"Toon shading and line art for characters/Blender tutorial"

Hi! So I've recently made this Princess Monoke animation in Blender, and in this video I'm going to show you my shading process as well as how to make the lineart.
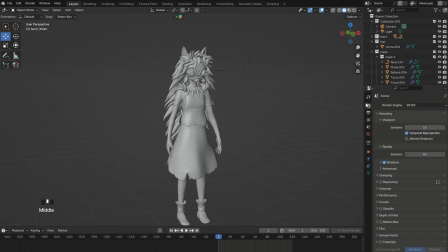[0:08]
So first, after importing a character to Blender, you can go here in the render settings and make sure to set the color management to standard. This will enable us to have full control over the visuals,
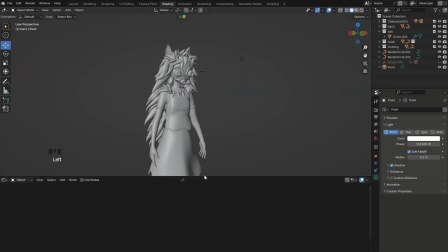[0:19]
and it's definitely a much better option for Toon style renders than Filmic for example, which works best for realism.
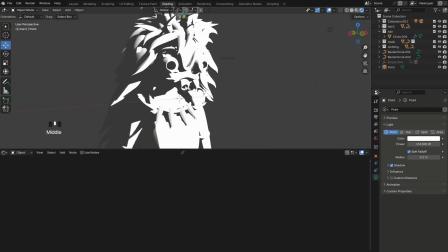[0:26]
So we can now go to the shading tab and switch to render view from up here. Select an object and add a new material. You can delete the principal BSDF and add a diffuse BSDF instead. Then a shader to RGB and the color ramp. Connect all the nodes just like this.
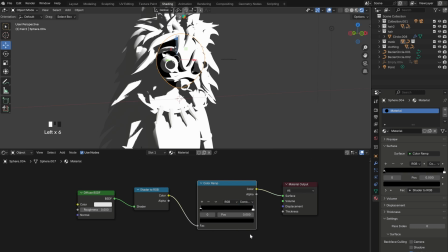[0:52]
And to get a 2D look make sure to set the color ramp to constant. As you can see we now have two colors.
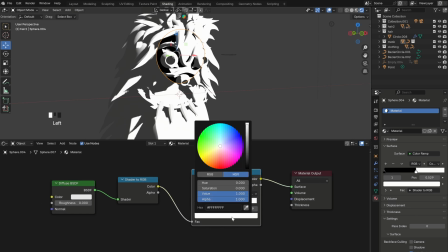[0:59]
You can adjust them by simply using the color picker or just type the hex code below.
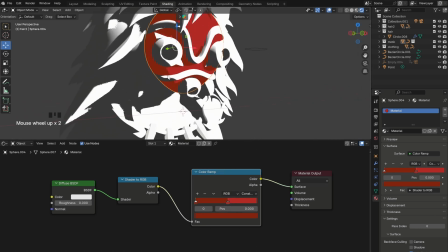[1:14]
And that's basically all for the shading. It's super simple to make and can easily turn any 3D object into a 2D style one. So from here you can simply replicate the same shading process for everything else and just change the colors. Also to make your work a bit easier, instead of creating a new material for each object.
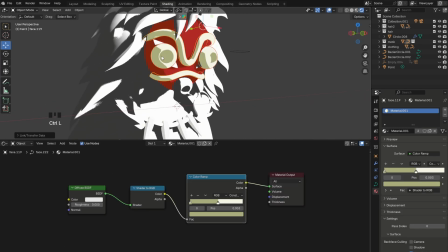[1:37]
You can select two or more objects and press Ctrl-L to link materials between them and then duplicate the material by pressing this icon over here so that you can add a new set of colors to it without changing the original.
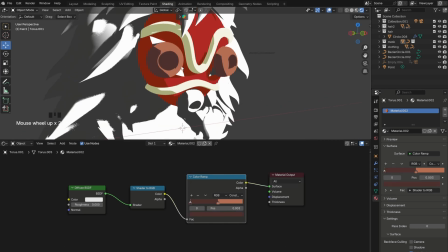[1:50]
Then if you want your object to have more than one material, you can just press the plus button over here.
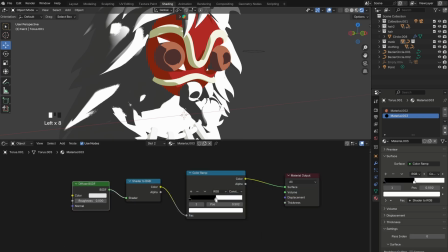Then go into edit mode and select all the faces that you want to have a different color.
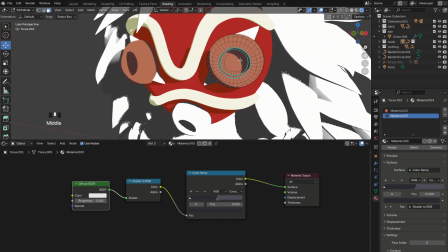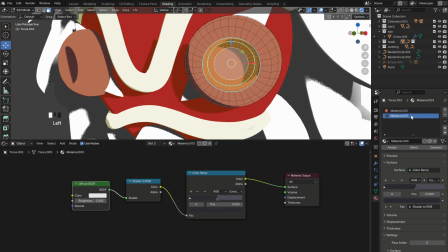[2:19]
and with the second material selected, just click assign.
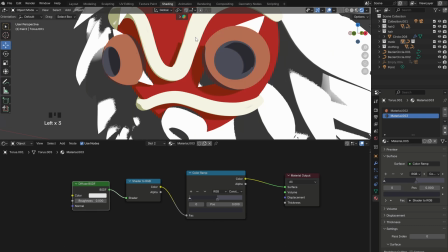[2:23]
For the rest of the character, I followed the exact same steps I showed you earlier, so there is absolutely no difference in the shading. Now, the only problem I had with this character was the hair shading, which, as you can see, did not look properly using this method.
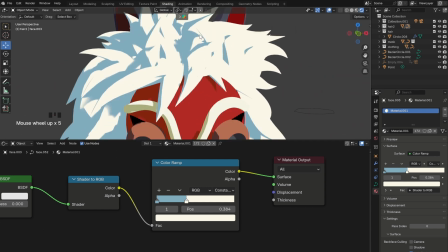[2:43]
Often, with 2D style characters like this one, you don't want the shadows to mix up with the light parts, as you can notice it's happening here.
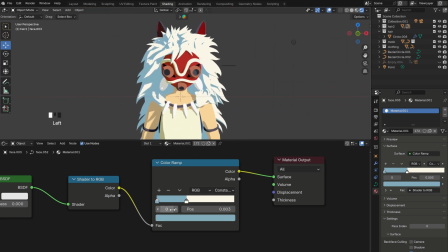[2:49]
And to fix this, since my model used multiple curves for the hair, I decided to keep only one color and delete the other. And I also renamed this material to Hair Light.
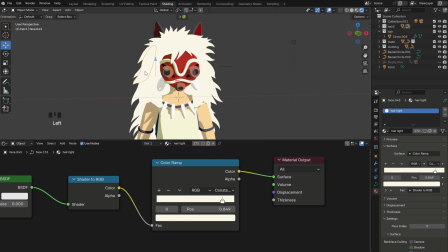[3:01]
Then, as you can see in my case, the character is being lit from the right side, so I'm only going to add the shadows on the left.
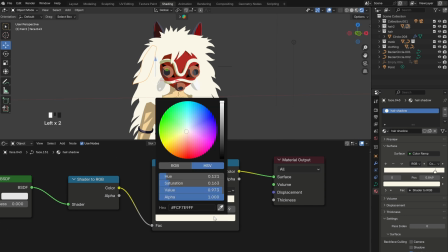[3:07]
And to do that, I just duplicated the material and renamed it to Hair Shadow. After that, I simply changed the color.
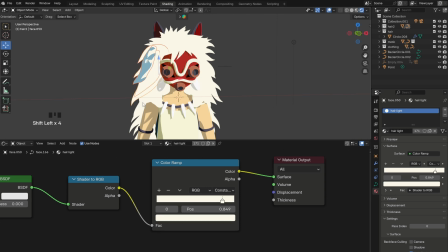[3:16]
Finally, I selected all the curves making up the left side of the hair, and just applied the same material to them.
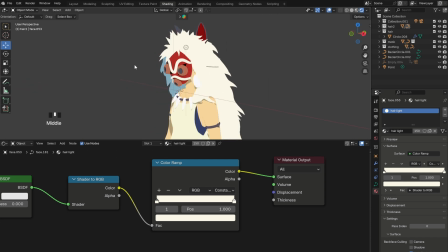[3:30]
With that done, as you can see the hair looks a lot better, but however,
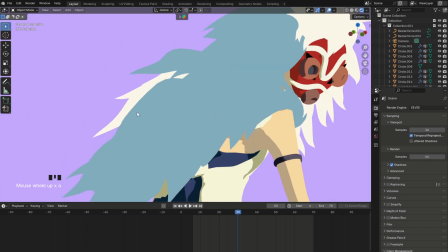[3:34]
this did provide a small problem for the animation, and you can probably already notice it over here.
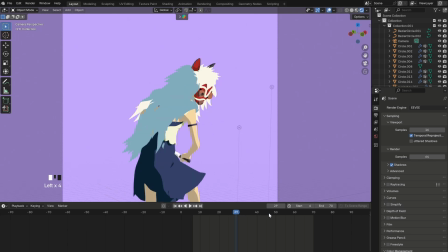[3:40]
When the character is moving, the shadow doesn't change, so it can look unnatural from different angles, especially if you have a lot of movement. So to fix this, I came up with the idea of a color transition.
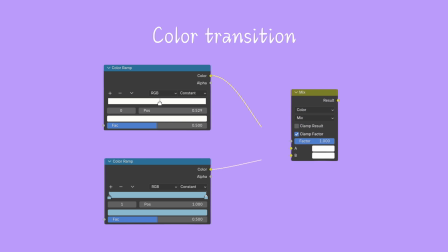[3:51]
This basically means adding two color rams and a mix shader to combine them, which will enable us to switch between colors using its factor.
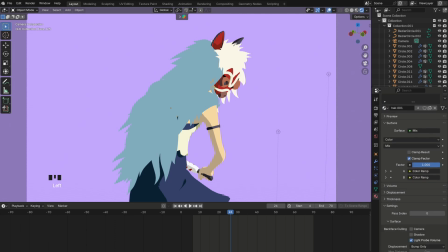[3:59]
So to make this work, you can go to the material properties, and from here you'll be able to change the factor of the mix shader.